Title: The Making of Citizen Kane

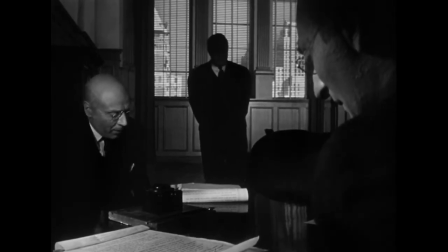485s
However, as it is revealed that he will still hold a large degree of influence, Kane returns to the foreground, showing that he maintains some authority in spite of his losses.
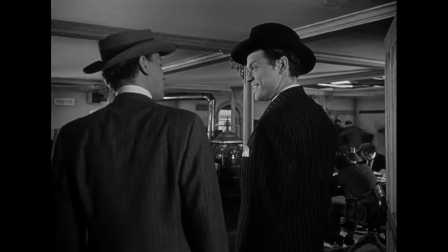494s
Consider, too, the relationship between Kane and Leland. Early scenes show the two together in fairly tight profiles, more or less equal in scale,
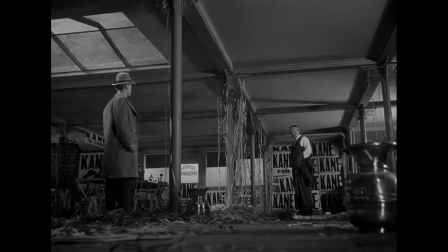501s
but after Kane's affair is revealed, and the two come into conflict, a wide shot emphasizes the growing distance between the two men.
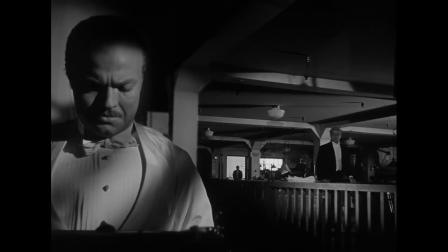508s
This culminates in the opera review, where Leland is first a tiny figure in the background, while Kane, in big close-up and in the foreground, turns his back on his friend.
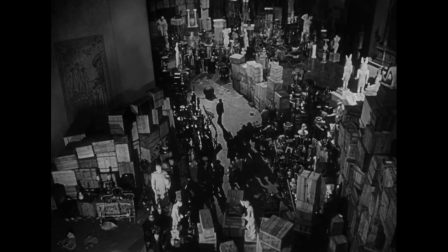517s
So important was the cinematography to Citizen Kane that Wells shares his title card with Toland.
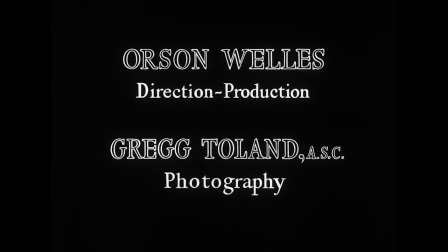522s
Years after the fact, Wells was quoted as saying, It's impossible to say how much I owe to Greg.
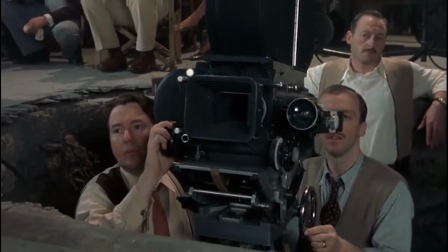528s
He was superb. Citizen Kane was born from the collaboration between a plethora of artists and technicians, who each played a critical role in bringing the film we know to the screen. Wells himself is certainly worthy of acclaim and credit, as the accomplishment of Citizen Kane is still his, but it isn't just his.
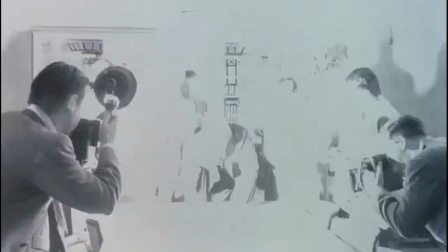544s
Studying the film's production history, from Wells' arrival in Hollywood, to the early scripting sessions with Mankiewicz,
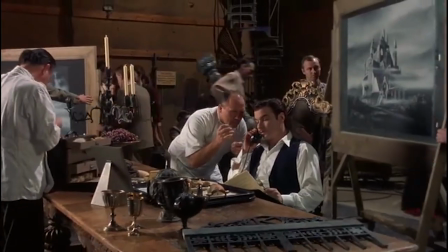549s
to the extensive meetings with Ferguson and Toland, reveals the extent to which other creative voices shaped Citizen Kane.
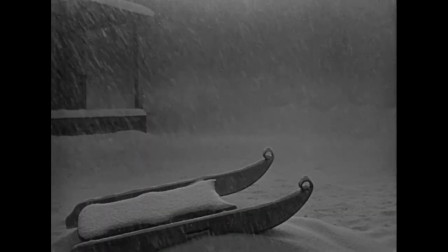555s
Without such collaboration Wells's first movie and film history as a whole would be dramatically different